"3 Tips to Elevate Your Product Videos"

Hello, my name is Joel, and welcome to the Hill and Valley YouTube channel. A lot of our recent work has involved making product videos, and we wanted to share with you some tips and tricks we've learned along the way.
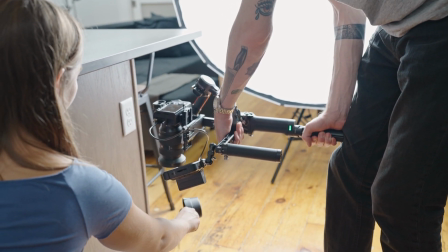0:10 Although most of the products you'll see in this video are pet accessories, the ideas can translate to any type of product.
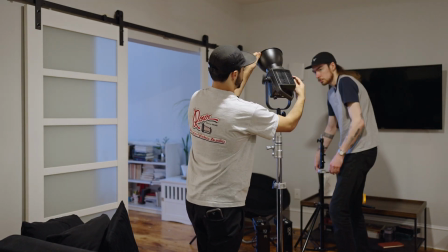0:17 When shooting a product video, the goal should be to make that product come to life, not just make it look pretty.
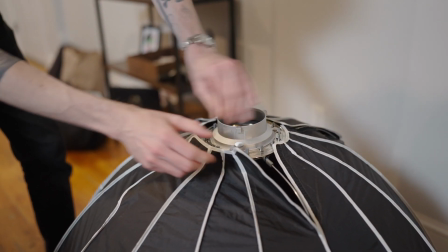0:22 In this video, I'm going to explain how we got some of the more creative shots in some of our recent product videos. The first technique we're going to cover is relatively simple, and that is POV, or point of view. The idea behind this is to show a product in action from the perspective of the person using it or from the product itself.
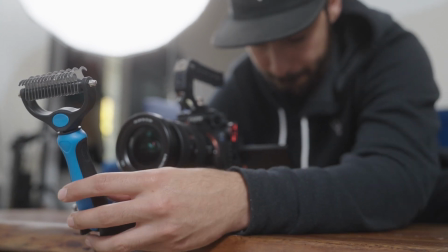0:41 We were shooting an ad for a pet grooming rake and thought this would be a unique way to showcase the product in use.
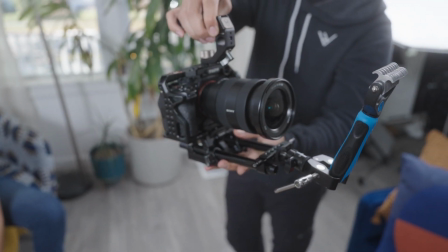0:49 We put our camera on a set of rails and used a small rake clamp to mount the rake to those rails.
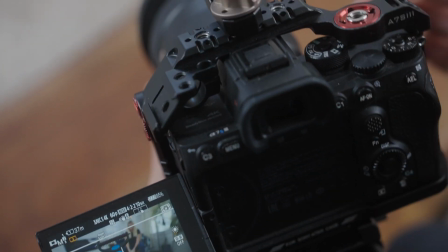0:56 This fixed the rake in the same position in our frame, regardless of where the camera moved.
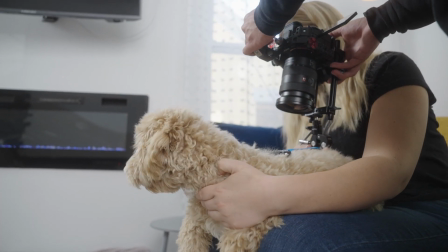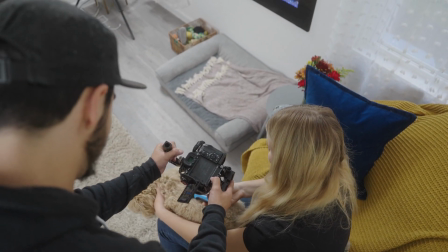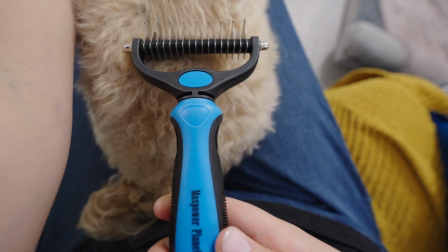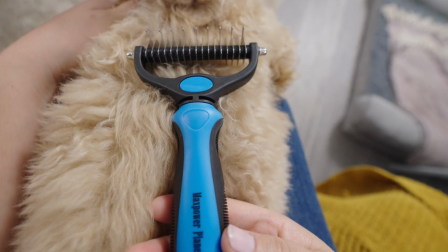Next, we used some POV shots in this really fun video we made for Freedom Funnel. In this case, we mounted a GoPro to the back of the eagle-shaped funnel and used these shots as inserts to sell the idea of the eagle flying into the scene.
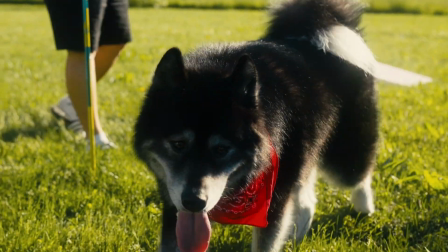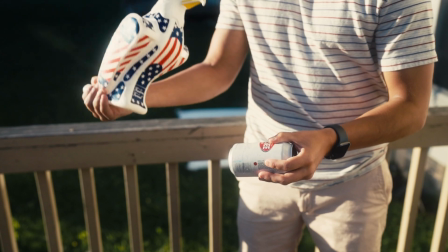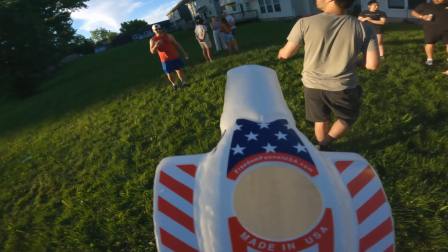1:50 It's a little goofy, but we thought it was a unique shot to add to the video.
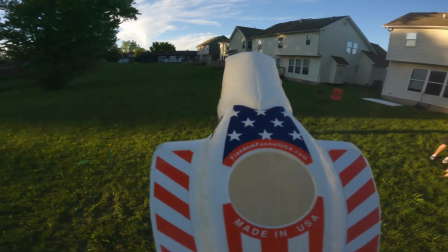1:54 In reality, this shot was just me holding up the eagle with the GoPro on it up into the air and walking towards our talent.
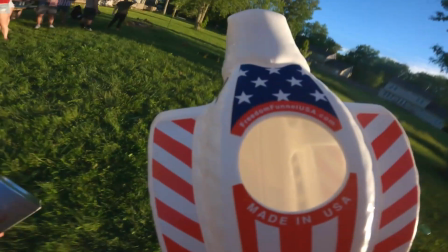We've also used POV angles in a couple other videos, like these ones we made for a cookware company and microwavable thermal plush toys.
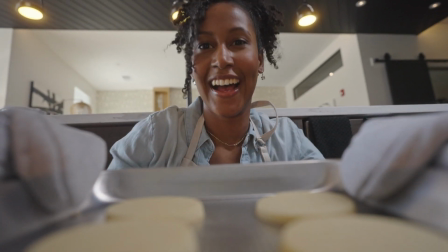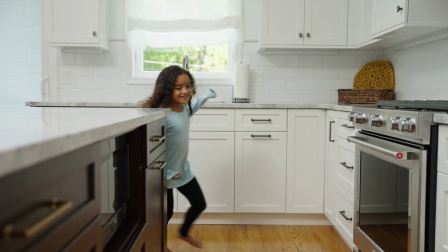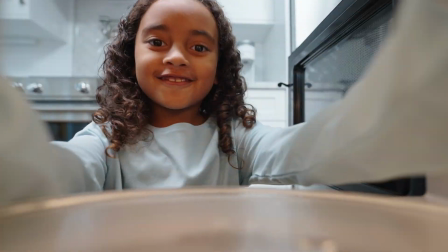The next tip I want to talk about is using creative angles and match cuts to create a special sequence that kind of stands out from a typical lifestyle or product video.
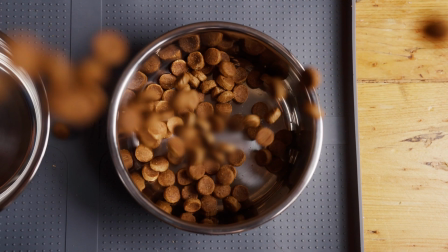2:44 We work with a dog product company, and they asked us to make a video for their Yak Cheese dog food topper.
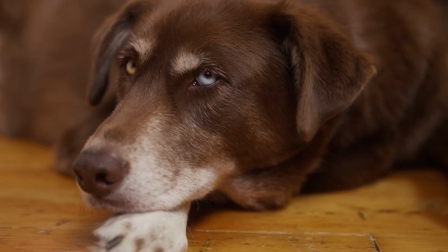2:50 One of their previous products was a Yak Cheese chew treat, and this product is basically a powdered version of the same thing.
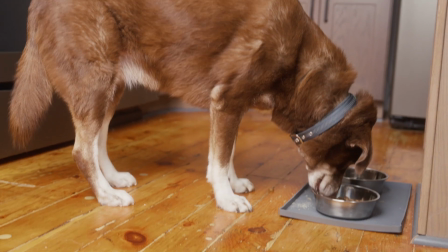2:58 So we thought this would be a good opportunity to reference the older product since they're so similar. Let's cut to some behind the scenes footage of how we got our favorite sequence from that video.
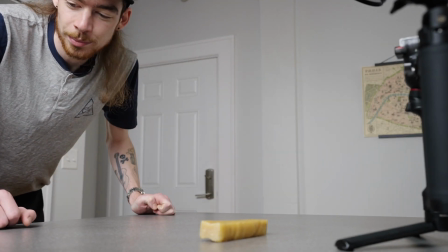3:07 So we're doing this little VFX trick just with some match cuts.
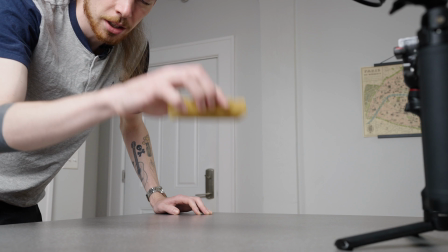3:12 We had the talent throw up the yak chew so that it's gonna land on the counter and then explode into the yak cheese powder.
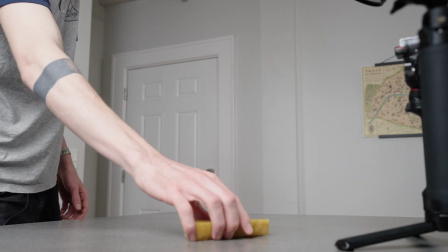3:21 So basically throw it up. And then we're gonna cut to exploding all the yak cheese.
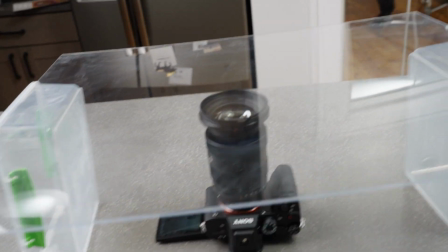3:30 So we're about to drop one of these yak chews on top of the camera with this plexiglass.
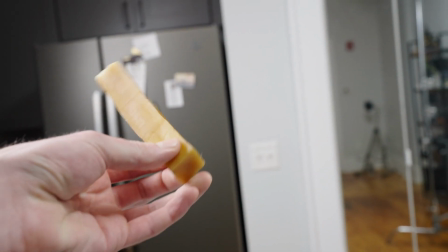3:39 So we're gonna get a nice shot of it spinning up in the air from underneath, kind of like this.
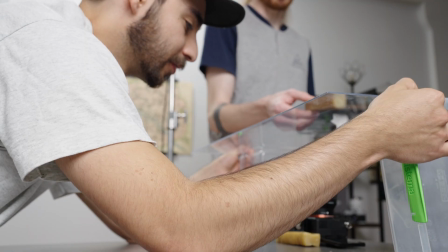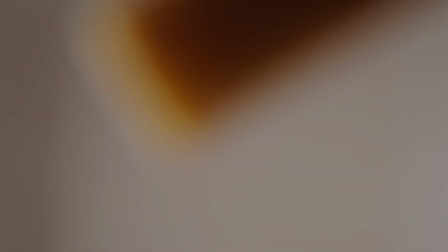3:52 So yeah, we're trying to make this Tupperware full of shredded yak cheese appear in place of this yak chew once it falls.
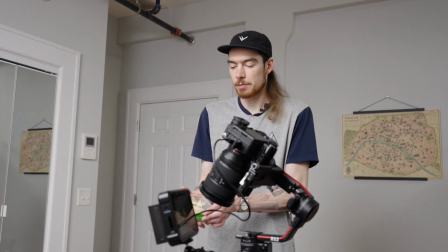4:00 So I'm trying to figure out if we
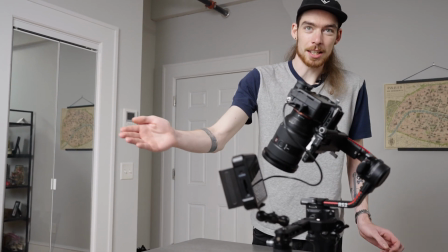4:03 I can actually do it, but like fling it down like this, it'll mostly go towards the camera, I assume,
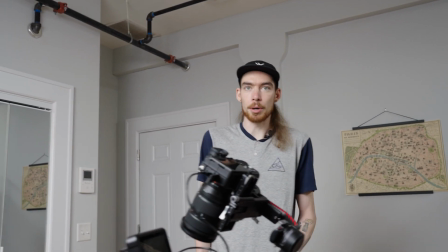4:09 which ideally it would just land straight down and explode out. But I feel like if we just pour it, it's not going to spread as much.
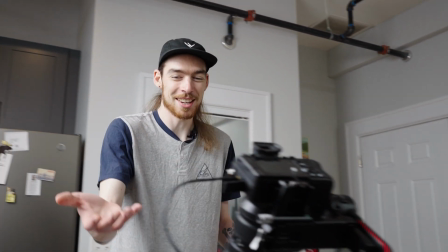4:21 So maybe keep like almost doing it with the actual thing. Maybe just here, like lift it up and then just try to throw it down like that.
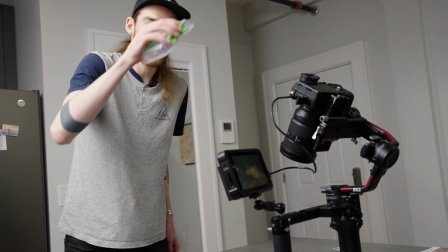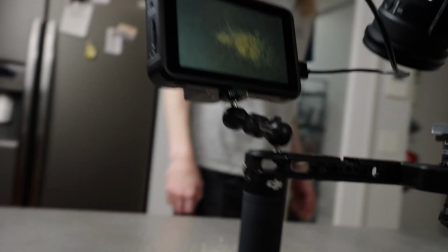4:34 Yeah.
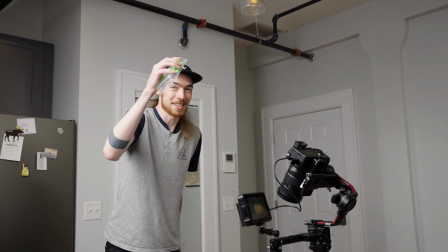4:38 That was it, for sure.
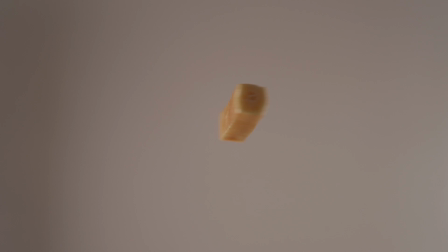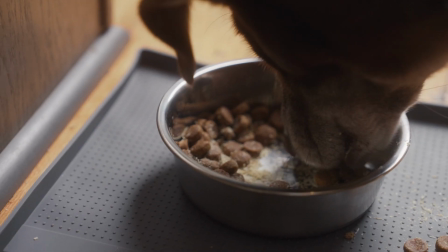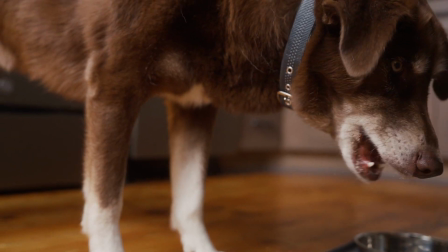4:50 The last tip I have for you guys today is to take your product into a controlled lighting environment like a studio and film a sequence of shots that you would not be able to achieve on location. The example we're going to look at here is another dog product video we made, this time a yak cheese cracker. We filmed the entire video at a park with a dog and its owner, but there are only so many ways that you can film a person giving their dog a treat. So we felt that it needed some more excitement and energy. So Adam came up with some great ideas of shots that we could do here in our studio.
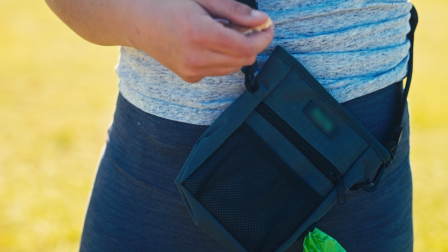5:26 The idea behind this sequence was for the camera to enter the pouch of treats as if it was the person's hand reaching in to grab one. From there, we see the crackers take on a life of their own. To make this transition, we put the camera on a slider and dropped it down into a black garbage bag.
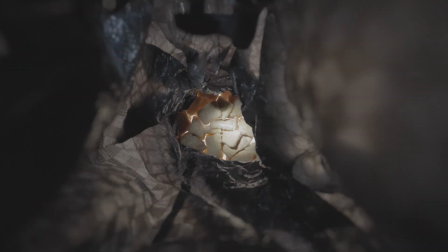5:40 But we needed to see the crackers, so we set them on a light box and mounted a flashlight near the opening of the bag.
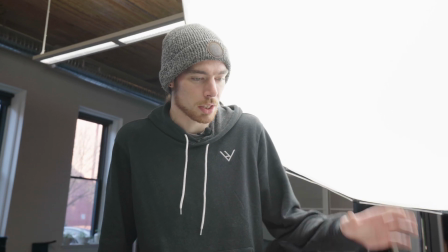5:48 So our idea here is to
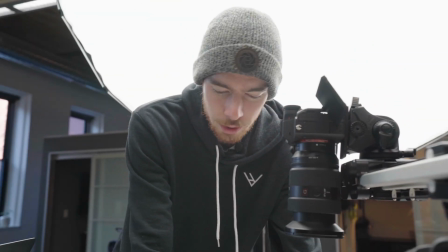5:52 have these yak cheese crackers fly up towards the camera, and we're doing that by setting them on a loose surface like this piece of white paper.
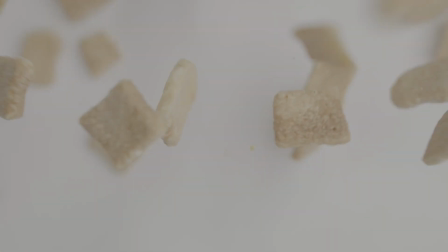6:01 And so you'll see in the final shot what I did was I basically just slapped the bottom of it.
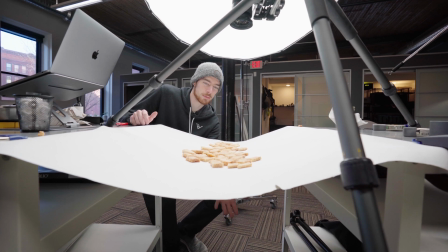6:06 I'll do it again here real quick. Something like that.
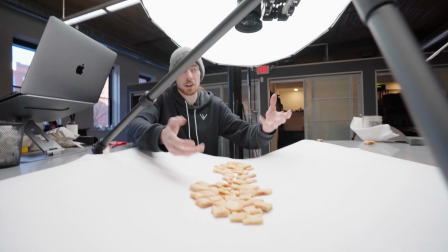6:11 And so a lot of the crackers flew up towards the lens.
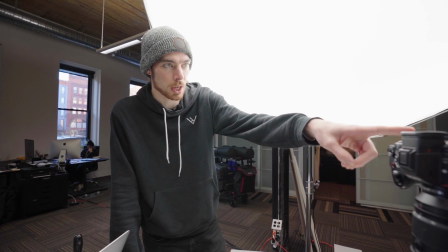6:15 And then Adam is going to talk about, he filmed over there a yak cheese cracker on the end of a drill.
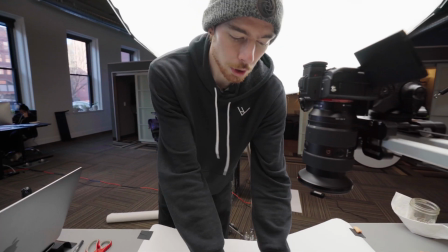6:22 And so he's going to composite that so it's as if one of these crackers that got hit from the bottom is flying up
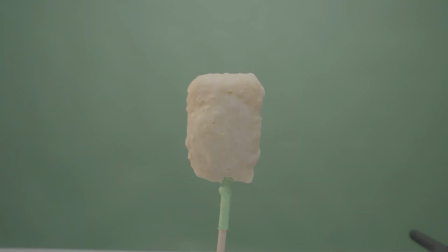6:28 straight towards the camera and spinning in much higher quality and better focus than these crackers actually did.
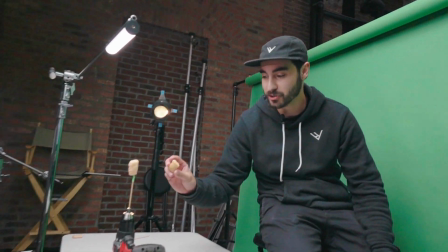6:34 So we found the best crackers in the bunch and drilled little holes in the bottom of some of them.
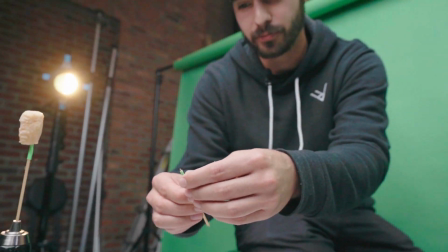6:40 We took these little skewers, wrapped some green tape around them so it'd be easier to key and not have to garbage mat them.
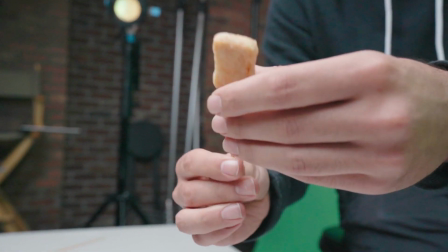6:46 And we put the skewers in like such. Now we have a cracker on a skewer.
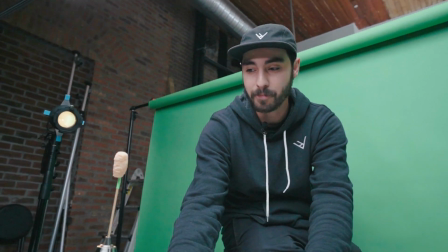6:51 And then we just use this drill here to give them a little bit of
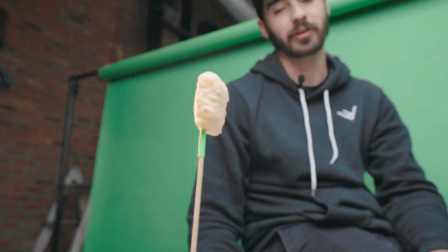6:57 motion and bring them to life so that they look like they're actually spinning in the air.
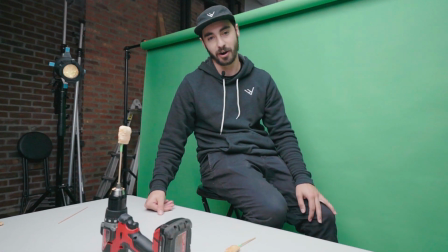7:01 And then we shot it on this green screen here, obviously, which is lit by our massive softbox,
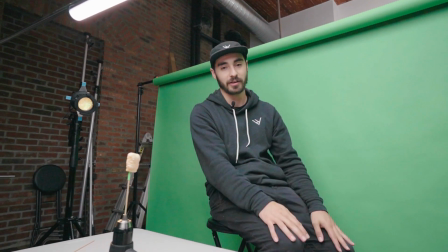7:07 which is just a big soft source to evenly light this whole green screen, so it makes it a lot easier to key out.
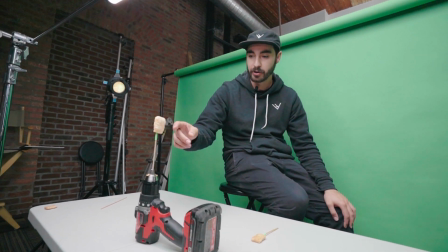7:12 And then to light the cracker, it's getting some light from the key light,
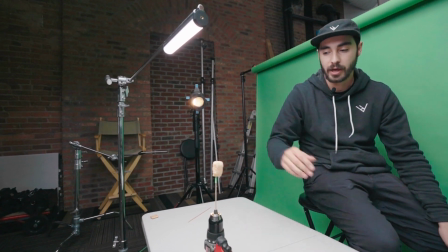7:16 but we walked in this little 6-inch tube light and have it directly above to create more contrast on the cracker and gives it more definition.
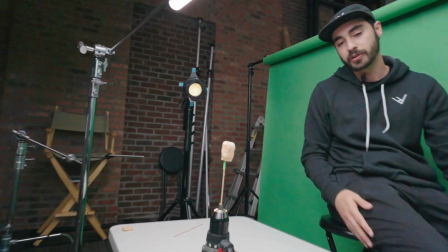7:25 And that's also what this light over here is doing.
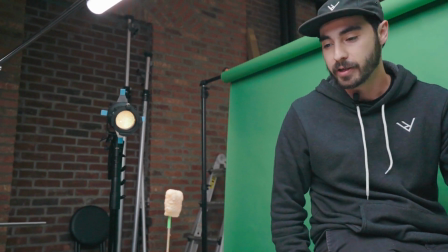7:27 It's kind of like a backlight, which isn't super realistic, but we felt that it helped bring the cracker away from the background and really make it look heroic.
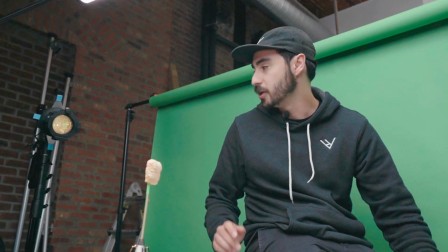7:35 And this one's also set to tungsten, it's a projector light. And it just helped to create some more contrast within the color and then, give more depth to the image. With a couple of other insert shots, compositing, and the transform tools in Resolve, we were able to make something pretty fun. Take a look.